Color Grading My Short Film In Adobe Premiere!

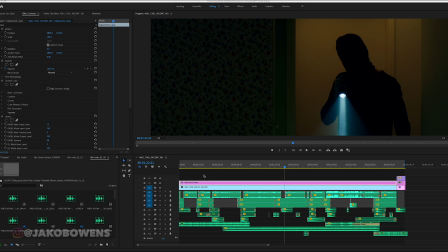Welcome back, y'all. Jakob Owens here for the Buff Nerds. I just recently launched my horror film contest, and I dropped the example film, which is this cat and mouse.
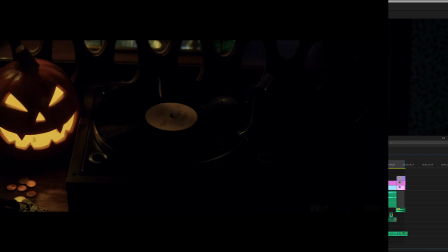This is the short film. That's like kind of my example for the contest.
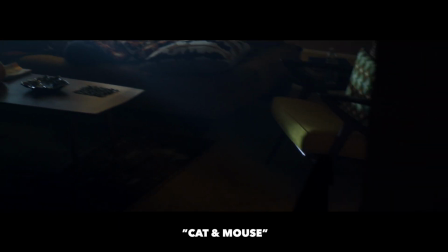If you want more information for the whole contest itself, I'll link that in the description below.
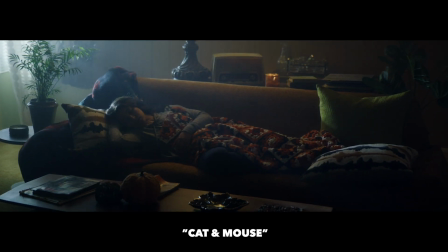But today I'm going to go over right now.
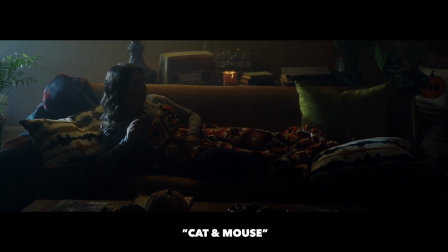I might do the sound design at some point just because that's super important within film, and I found a new website recently that I get all my sounds from and whatnot.
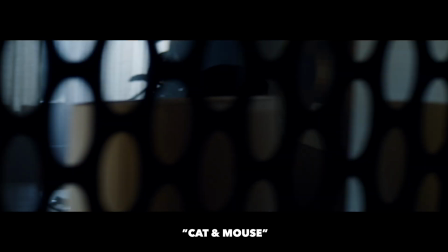But today I want to talk about color and how I color. A lot of people always ask how I color, so that's what I'm going over today.
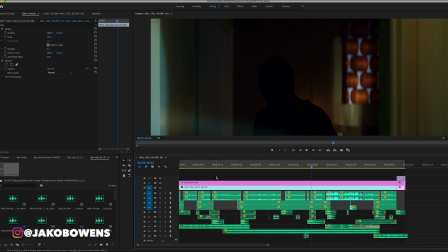As you can see, here's the one take right here, and the adjustment layer that I used to color the video. I pretty much always color my videos with an adjustment layer. It's just easiest. It gives you the clean overall grade that you want for your whole project, and then you can go in and dial individual clips in from there.
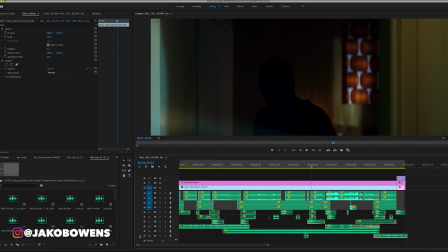But with this being a one take, where this is the one and only shot right here, I could have graded the individual clip, but I'm just used to doing an adjustment layer, and so that's what I did. So first, drop the adjustment layer right here with new item, and then I drag that into the timeline.
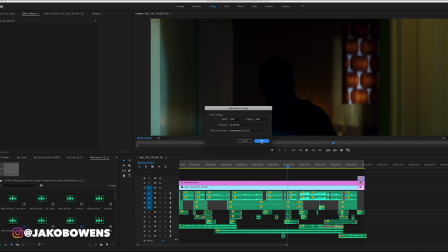So it would just be here, new adjustment layer, make sure the resolution, everything matches up, and then you would drag that in, drop it over top.
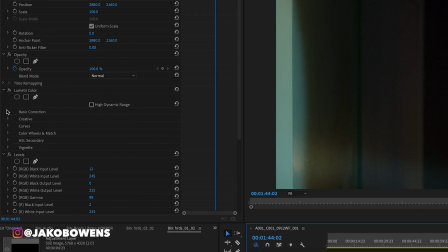So that's what I did there. Then here you can see I have two things going on. Dropped in Lumetri color first, and then levels, and I'll get into what I did with the levels. But Lumetri color, then it went to the creative tab,
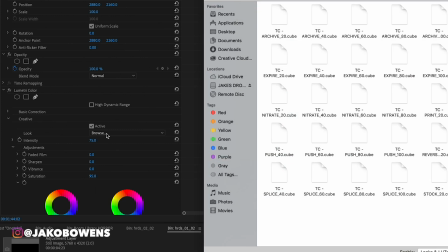and I went into the browse section here rather than picking a predetermined LUT here in Premiere.
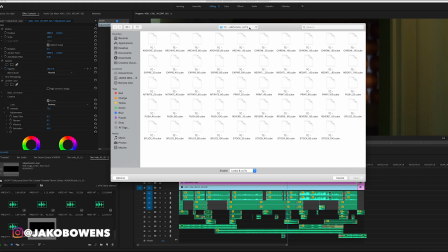I went to the browse section, went to the Tropicolor archival LUTs, and I picked the LUT push, but at 40%. So they come in different strengths, 20%, 40, 60, 80. But since the film was shot, let me take this off right here.
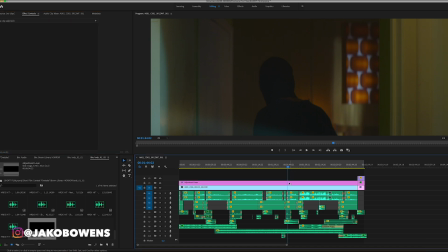Red, this is the new IPP2 color space from Red.
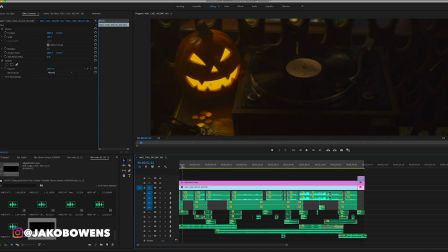This is the raw footage right here that you're looking at. But it's flat, but it's not like super flat. So if I would have done 100% strength, it would be a little intense on the color.
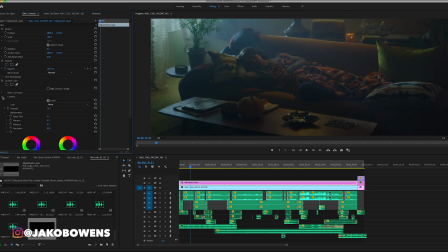So coming into, again, Lumetri color, and let me put it on, and coming into the tab,
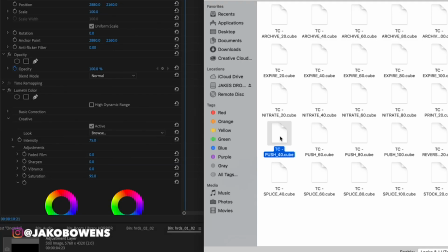I chose the 40% option right here, TC push, 40%.
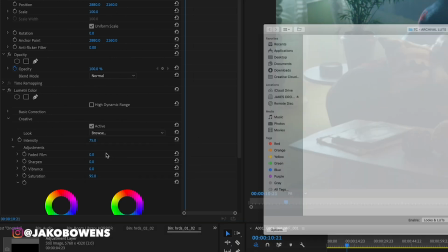And then I actually, let me put it back on, I took it off, boom.
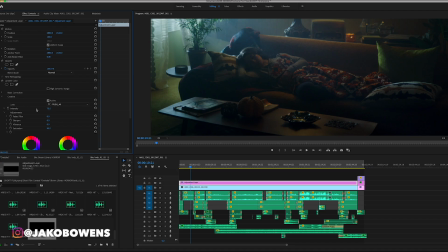So, and then I actually took the intensity down to 75. So there's like at 100, and then I just dialed it back just a hair to 75. So walked it off even a bit more. Then from there, that's it in the creative tab, basic correction.
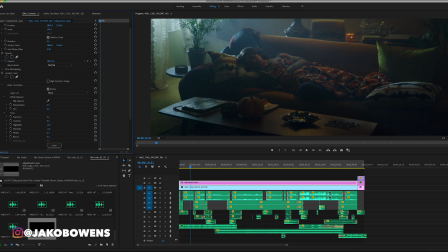I crushed the contrast a little bit more. So I took it from 0 to 35. Highlights, boosted the highlights a little bit. Shadows, I always take the shadows or blacks down just a bit just to take away some of that noise and crush the shadows a little bit.
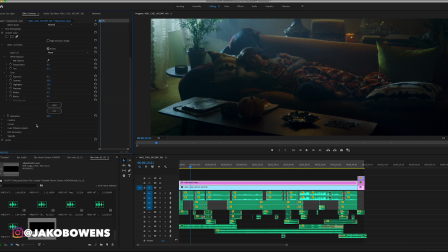Here I only took it to -2. And then I desaturated it a little bit because it was a little too colorful. Sometimes the IPP2 kind of has a little bit of some saturation to it. So I just took that down so it felt a little flatter and not so colorful because it's a darker horror piece.
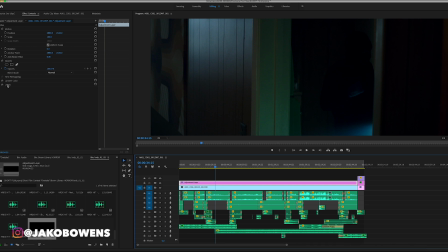So again, don't want it to be too colorful. From there, I added a levels tab. Let me unstrike that so you can see on and off with the levels and what that's doing.
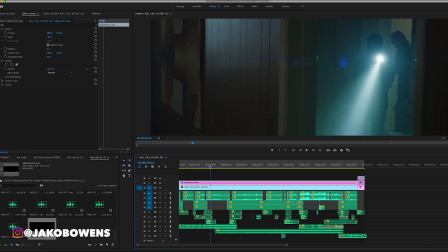So for example, if I come to this shot right here, let me find it where it doesn't flare the lens so much.
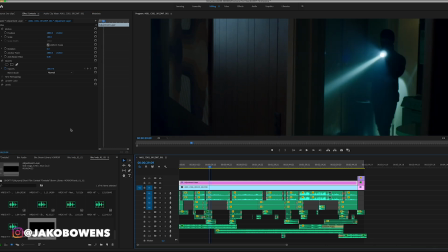That's a good one right there. We'll do that. So on and off on the levels, you can see I kind of gave it a blue tint. I like to mess with that a lot, and then I crushed the blacks just a little bit more. And so I'll dive in. I come into here, effects. You're gonna come into levels, drag that on to your adjustment layer.
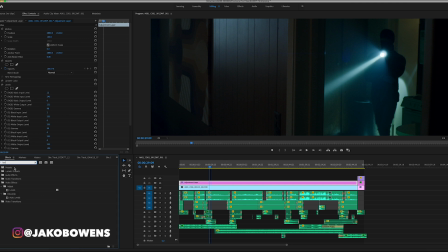You're gonna always drag it onto the adjustment layer.
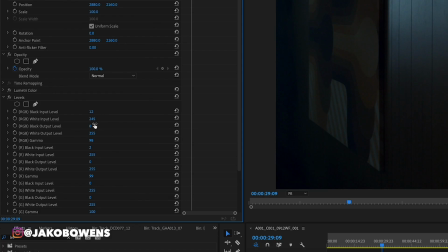But then in here, what I did is I'll show you the tabs that I messed with. So I always mess with the black input level here. That's always gonna be set to 0. I put it at around 12. You can see it just kind of crushes that a little bit.
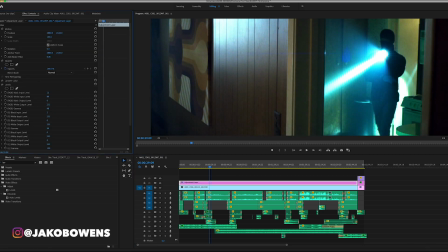And then the white input level affects the inputs of the white light.
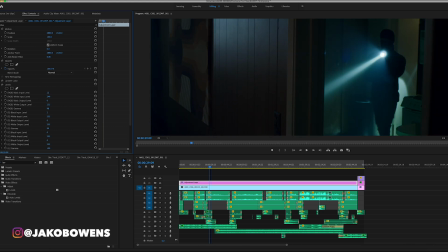I took that from 255 to about 245, 250, somewhere right in there. And then the gamma, I always drop the gamma a little bit too. I like the darker look it gives. So you can see at the baseline 100, if I were to take it up, it kind of brightens the image, but it adds that little bit of noise.
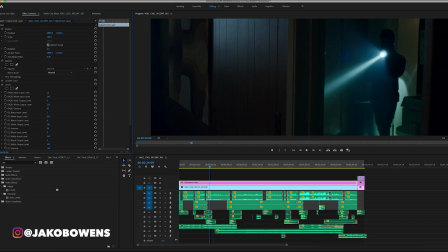So I always like to take it down like a little bit. So here I went to a 98, just ever so slightly. Then from there, this is where I kind of get the blues into the shot. The black output level all the way down here, this is where I get some of the blues.
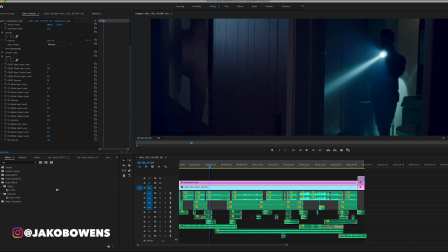So they're set to 0, and then more you walk it up, you get blues. And I like blues in the shadow, so I just took that up to a 5. From 0 to a 5. That's really it. And then, last but not least, I took this gamma ever so slightly down from 100 to a 98.
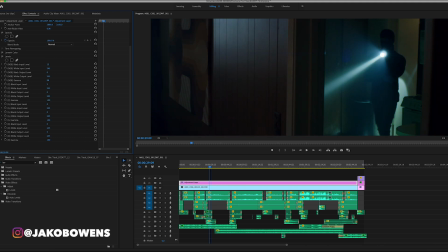And this kind of messes with, you can see here what it's doing. And I like to take that sometimes down for that green-blue feel still as well.
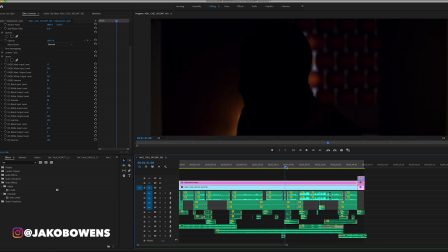So if we come here to this freeze frame, let's find a good freeze frame here where you can kind of see some stuff.
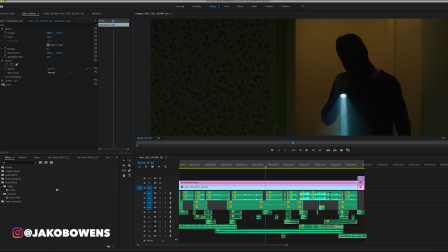That's a good one. So with everything taken off, there's the raw image. You know, there's too much information in the face. Don't want to see the eyes. Want to make him feel a little bit more mysterious.
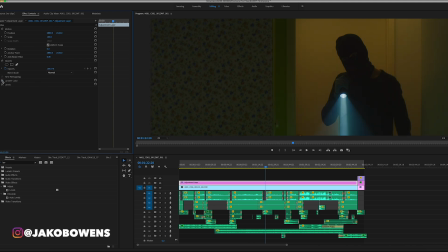So, you know, with my LUT on there, I get the color to around what I want with a little bit of warmth, a little bit of the blues, but it's still not quite there. So with the levels, you dial it in, boom, take down that, crush those blacks, darken it,
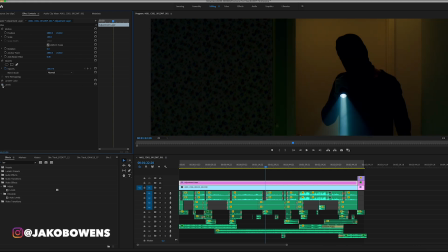take the gamma down a little bit, add the little bit of the blues and the greens over here into the light, and now we have a really satisfying image. Color's clean and it's moody, it's mysterious, it fits the tone of the piece. Your color should always be aimed at fitting the tone of your piece.
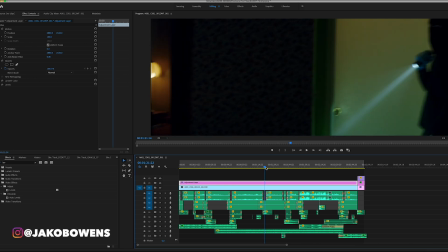Same thing, like I don't want it super bright and colorful because it's like not a happy film. It's dark, it's creepy.
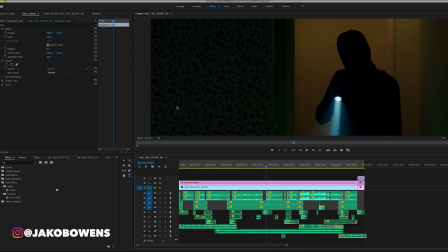So I mean, I could take the saturation down even more.
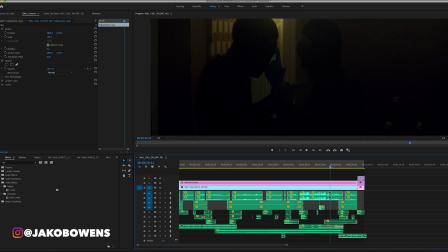But those are all things you want to think about when coloring your film, and just any project in general, no matter what it is.
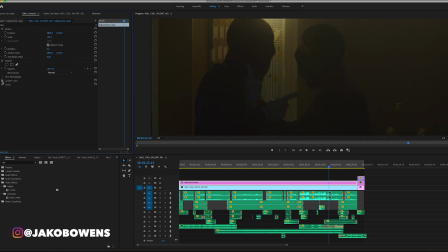So here again, you can see the raw, the color with a little bit of the shift there, and then the level change.
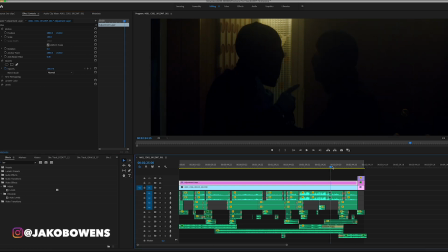So those two together create the final image you see in the short film. I also have tons of behind the scenes of how we pulled off the whole one take. It takes place all in one shot. That's in a previous video, so go check out the short film, Cat and Mouse.
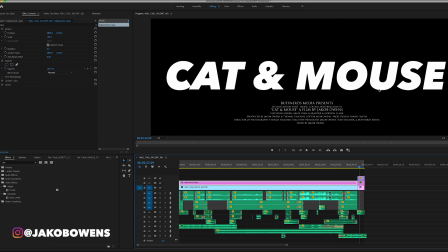Go check out all the behind the scenes and all that good stuff. Appreciate you guys for watching. Hopefully it's helped. Until next time, I'm Jakob Owens with Buff Nerds, and I'm out.